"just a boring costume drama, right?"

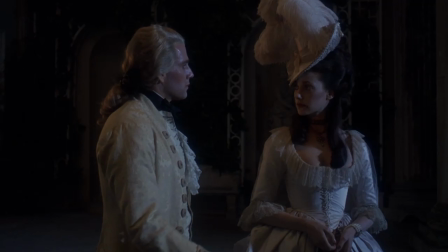No matter how meticulous the reconstruction, even a hyper-authentic film like this one will fall short of complete accuracy. As Stanley said, "You don't try and photograph the reality. You try and photograph the photograph of the reality."
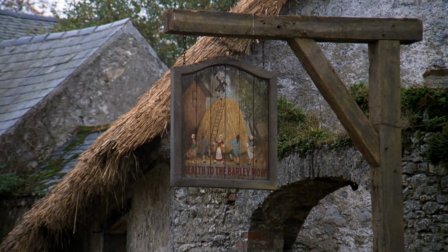Time is like a perpetual zoom out, pulling away from the past and flattening it.
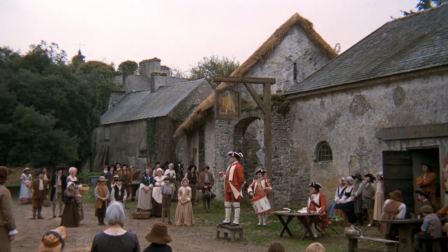Each new layer of time, and therefore interpretation, further diminishes the details, shrinking the subjects and pushing them into the background.
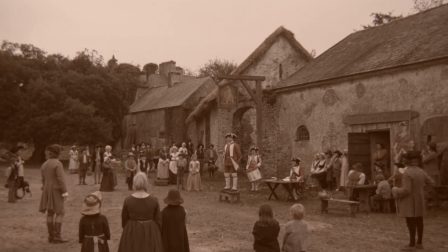Stanley relegates these people to distant history, but also empathizes with their basic humanity.
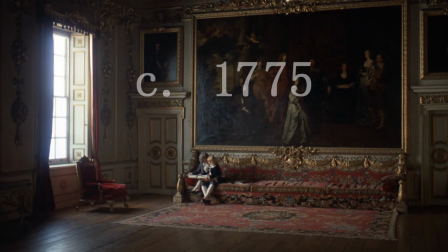Most of this story occurs within a handful of years of 1775, exactly two centuries before the film's release.
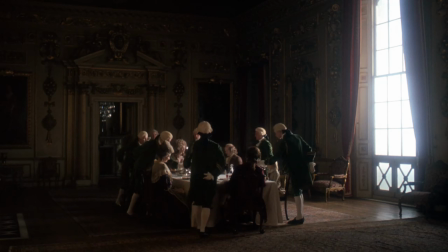So I think he's trying to convey, look how much has changed in just 200 years, at least superficially, but underneath it all, we are still the same.
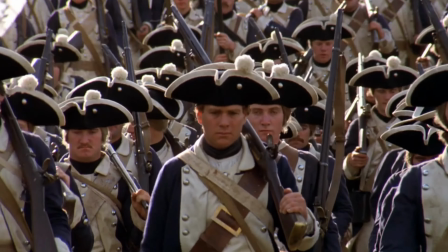The pretenses for war and conflict, and its disillusionment of young men. Remember, the film was made in the shadow of Vietnam.
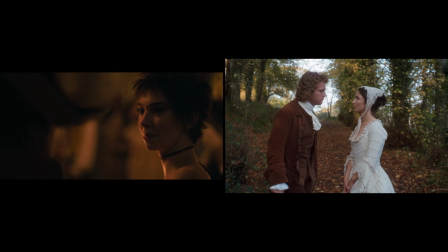The highs and lows of our interpersonal relationships, the needs and desires of men and women, the love of and for our children, and so on.
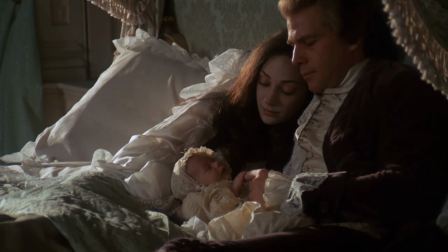The universal human condition, as it were, with differences arising mostly due to just where and when we live.
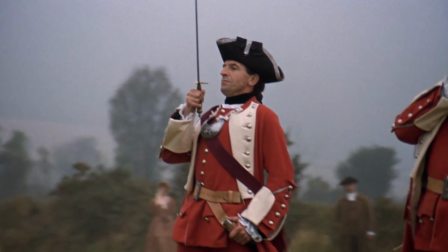How much of our early 21st century ways will seem ridiculous to people of the 23rd century?
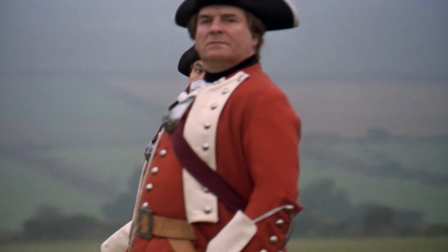Probably a lot, but underneath it, they'll be the same as us and the people of the 18th century.
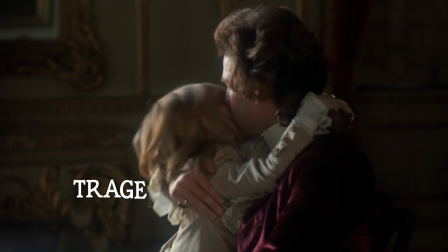You've probably heard the saying, tragedy plus time equals comedy.
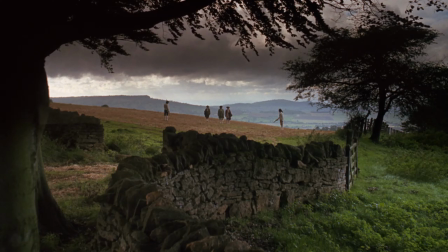Not that Barry Lyndon is a comedy per se, but Kubrick certainly uses the ironic narration for comedic purposes. It's funny to us with the distance of several centuries, but not so funny to the people in the middle of it.
He would have made an eminent figure in his profession, had he not been killed in a duel.
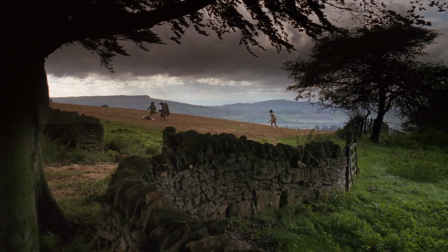Stanley plays with the narration, using it to undercut the emotions at times,
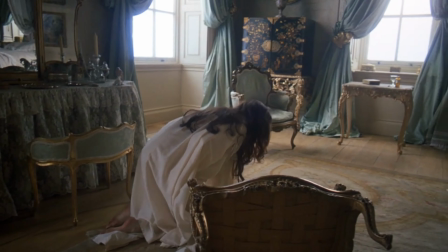letting us know, for example, that Lady Lyndon will survive her suicide attempt.
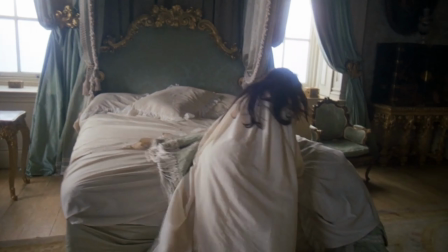Though she succeeded only in making herself dangerously ill, due to the very small amount which she swallowed.
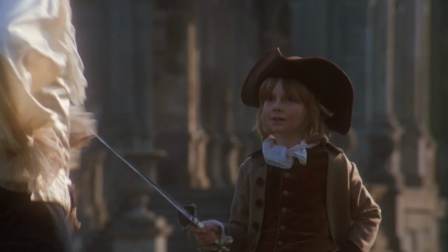While at other times enhancing the emotion and the suspense, telling us during a contented moment that Brian is not long for this world.
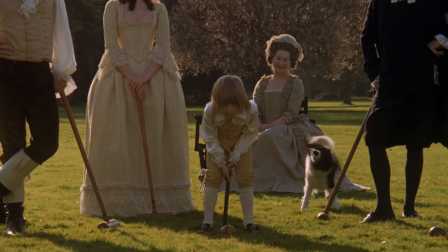But fate had determined that he should finish his life poor, lonely, and childless.
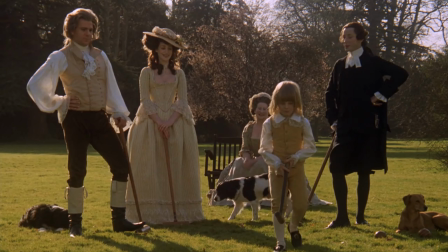Then it's a series of tense oh no's as we watch the fateful pieces fall into place.
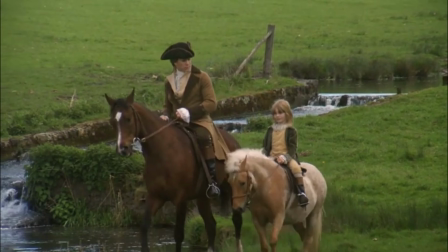Will you buy me a horse?
To paraphrase Alfred Hitchcock, a bomb suddenly going off creates 10 seconds of shock,
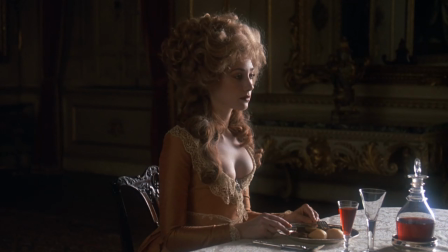but showing the bomb before it goes off creates 10 minutes of suspense.
Promise me you will not ride that horse except in the company of your father.
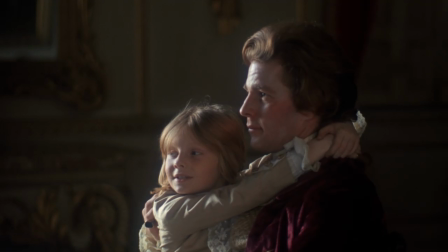Despite 250 years distance, and of course being fictional, the death of Brian still hits like a hammer.
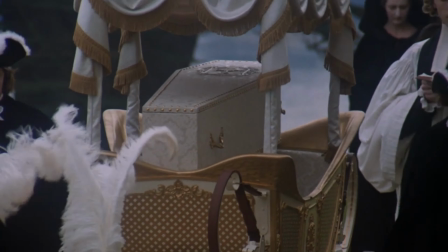But that's a good thing.
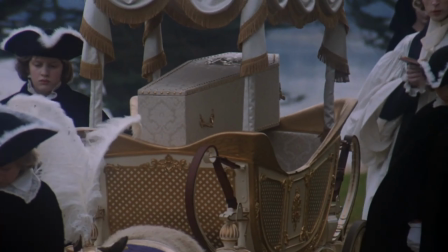Our human condition transcends the temporal, geographic, and cultural distances, and we can feel for people so different from us.
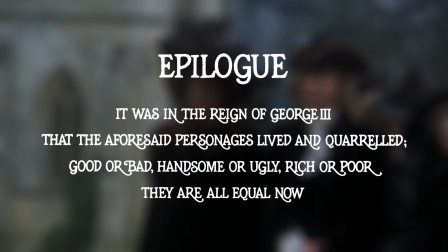And Stanley's final irony, his dark joke, is represented in the epilogue.
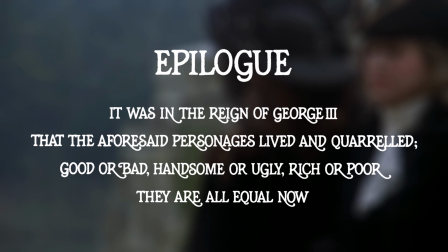The people you've just spent 3 hours watching? They don't really matter. They were of little consequence and they're all dead.
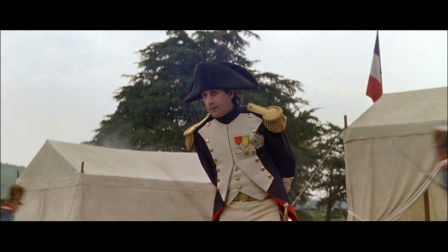So how are we to judge past people? Was Napoleon good or bad? Like Barry, there's evidence for both.
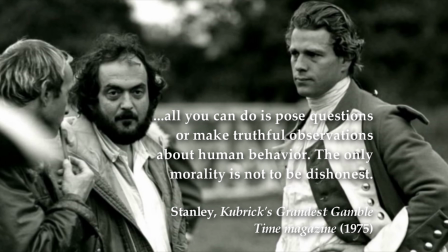Stanley said about his directorial ideal, all you can do is pose questions or make truthful observations about human behavior.
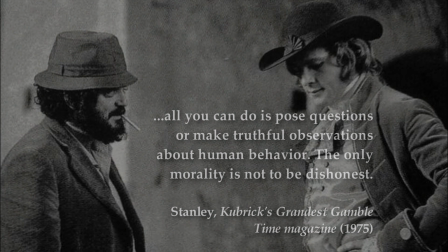The only morality is not to be dishonest. The final duel is a culmination of the tragedy.
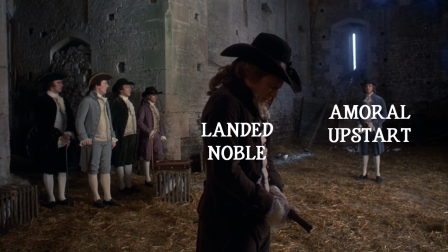For Thackeray, he would have been most likely rooting for the upstart, even an amoral one, to defeat the landed aristocrat.
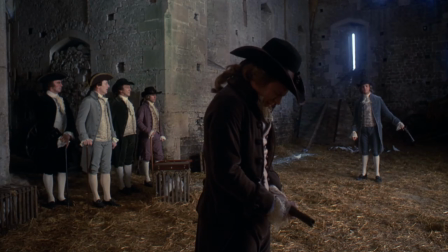One. But when Barry gets his chance, two.
He quite nobly chooses not to exploit his opponent.
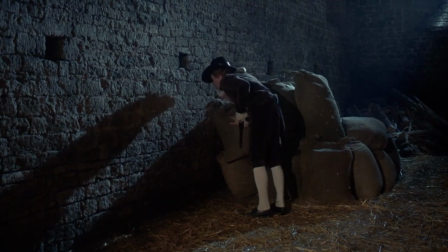I believe he does this for a few reasons. He feels genuine pity for Bullingdon, and believes he can put this feud to bed and repair the relationship.
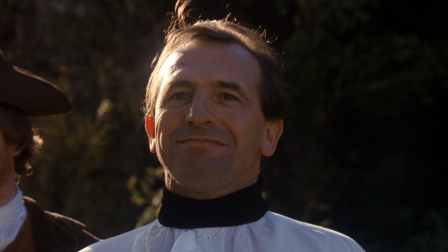He's essentially switched places with Captain Quinn from the first duel.
I'm not sorry, and I'll not apologize.
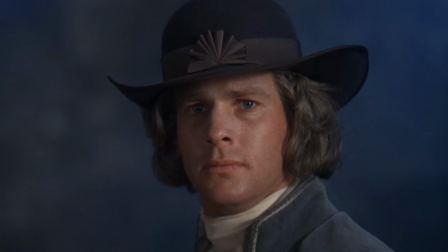Barry's now the diplomatic adult, and Bullingdon is the hot-headed teenager.